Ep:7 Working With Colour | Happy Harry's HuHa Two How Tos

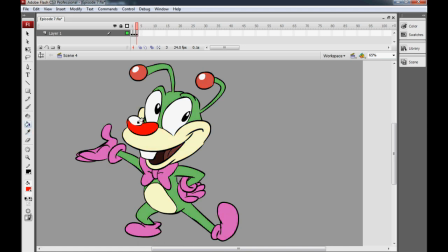15:58 For example, we could get the colour from his oversaturated version's nose and antennas, and that kind of gives him a more balanced look even though we've added some saturation back in but
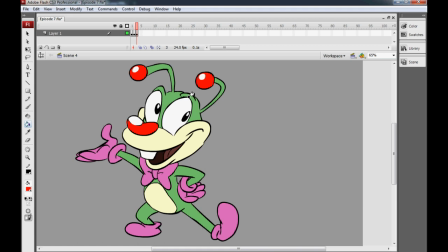16:12 as a general rule I think err on the side of caution and don't bombard people with too much color unless you really know what you're doing. Luckily he has quite a limited palette and let me show you what happens when you don't keep control of your palette.
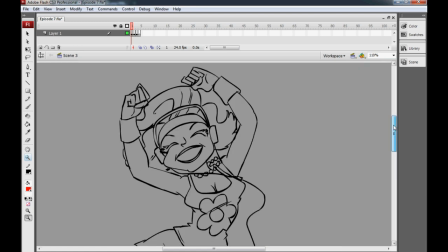16:26 Okay here I've got a kind of funky go-go girl with a little Walkman, if you remember what those things are.
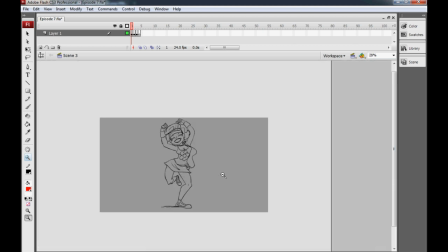16:35 And she's dancing and she's having fun. And I've given her a color scheme here on Next Frame, but there's a problem with it.
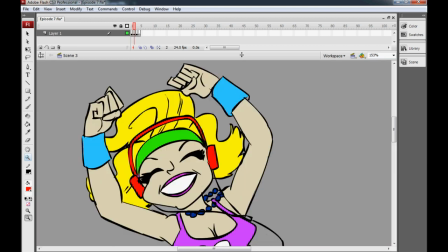16:43 Bam, there we go. Now, unfortunately, she's got almost every color under the sun on her body.
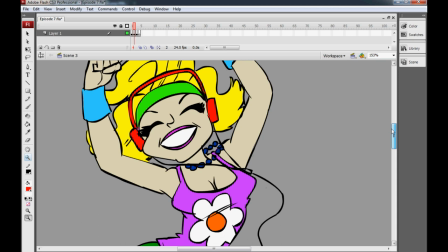16:50 She's got little blue braces, blonde hair, the red headphones, green headband.
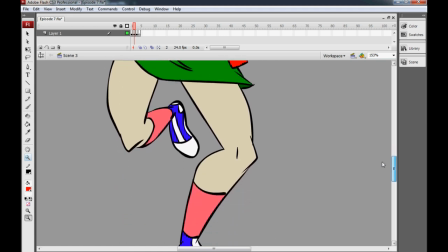16:56 She's got pinks, blues, orange, whites, dark greens, sort of pale reds and sort of royal blues.
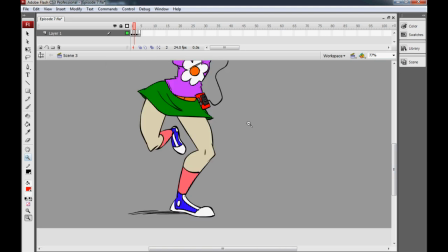17:04 And she's far, far too busy looking.
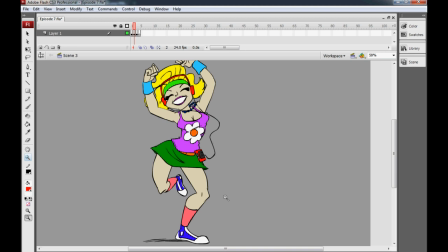17:07 The problem is even if the colors are complimentary or even if they're sort of fun and vibrant together, there is too much information here and the character doesn't sort of have any consistency to it. Instead here I have an alternative version of the character using really only two colours.
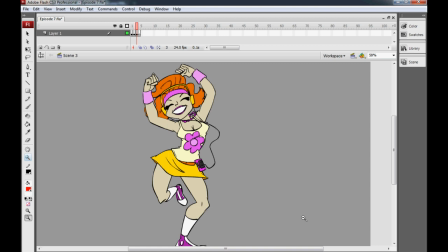17:27 Beyond her fairly neutral skin tone and maybe the grey of the Walkman buttons and the white of her socks and teeth,
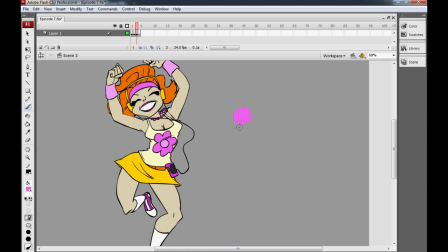17:35 she's effectively only using pink and yellow.
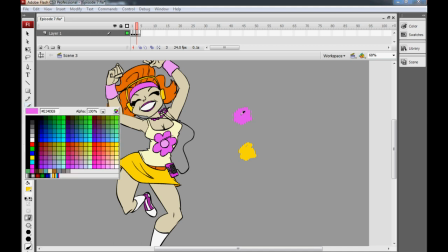17:42 And I've kind of played with each of those colours and created brighter and sort of lighter tones.
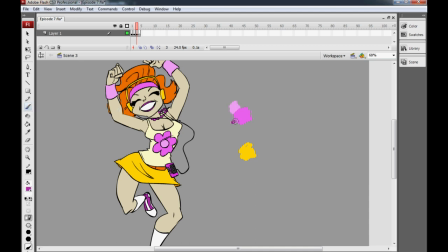17:48 There's a sort of pale pink there's a sort of dark pink or borderline
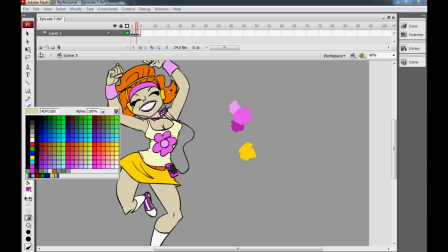17:53 purple on her shoes and then the yellow we've sort of darkened up to create an orange
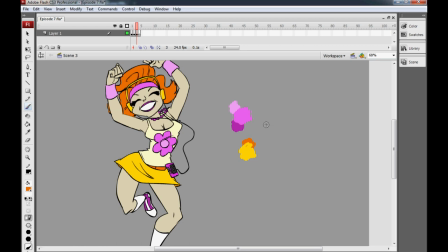17:58 but they're still very close together um if not on the color wheel they're still sort of more darker or less saturated versions of that same color and i think that she has a lot more sort of consistency to
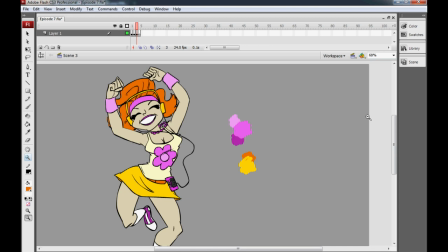18:14 her and a lot more appeal in her design than a character as busy as this.
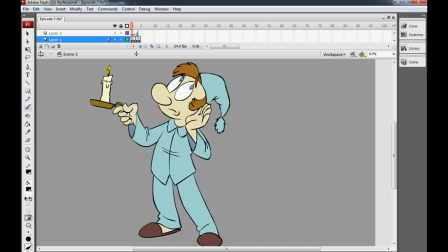18:21 Now, before I wrap things up, I'd like to talk a little bit about a character's color palette and how that can alter based on lighting or mood or setting or all those other things. So here we have a character who is up in the middle of the night.
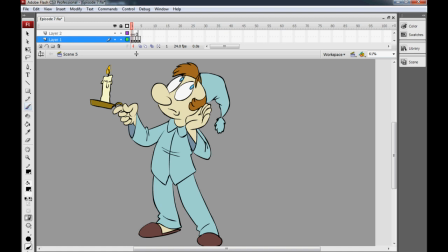18:36 Maybe he's heard a strange noise and he's got up to investigate, but he looks very flat. In fact, it looks like he's probably stood out in the middle of a field in the middle of the day, which is not going to be the case.
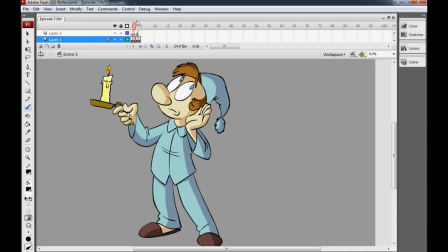18:50 By simply adding some dark shadows to him, we get the impression now that he's being at least lit by the camera. Camera? Fuck me, I'm tired. Candle! The candle is sort of emanating all this bright light, and it's creating these darker areas to the side of the character.
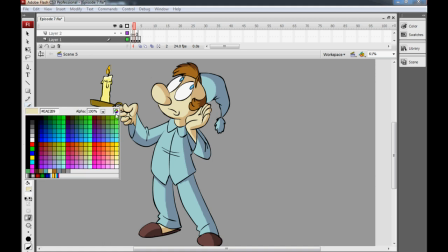19:09 And And all we've done there is swatch the original color, create a darker,
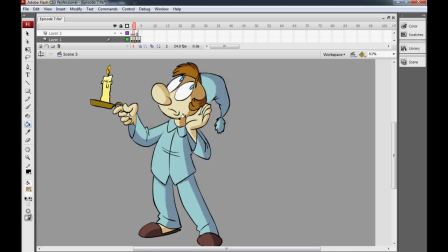19:15 slightly desaturated version of it, and by adding in that color we create a pretty effective looking shadow. But still it doesn't have quite the mood of a character up in the middle of the night and we can create that by working in cooler,
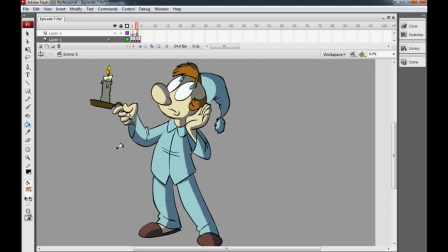19:31 more sort of blue tones. So here is the same character again, but we've worked in shadows that have a more muted grey-blue sort of hue to them. And this way the character doesn't look like he's stood in the middle of a field anymore, but we can imagine the character in a big,
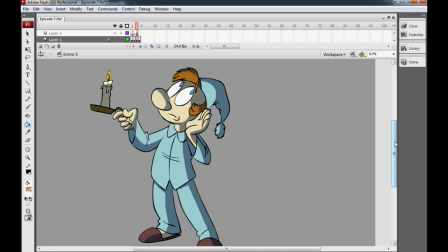19:50 long corridor with dark windows with sort of blue moonlight pouring through. Here again is the character with blue shadows, but this time all of the shadows are the exact same kind of blue.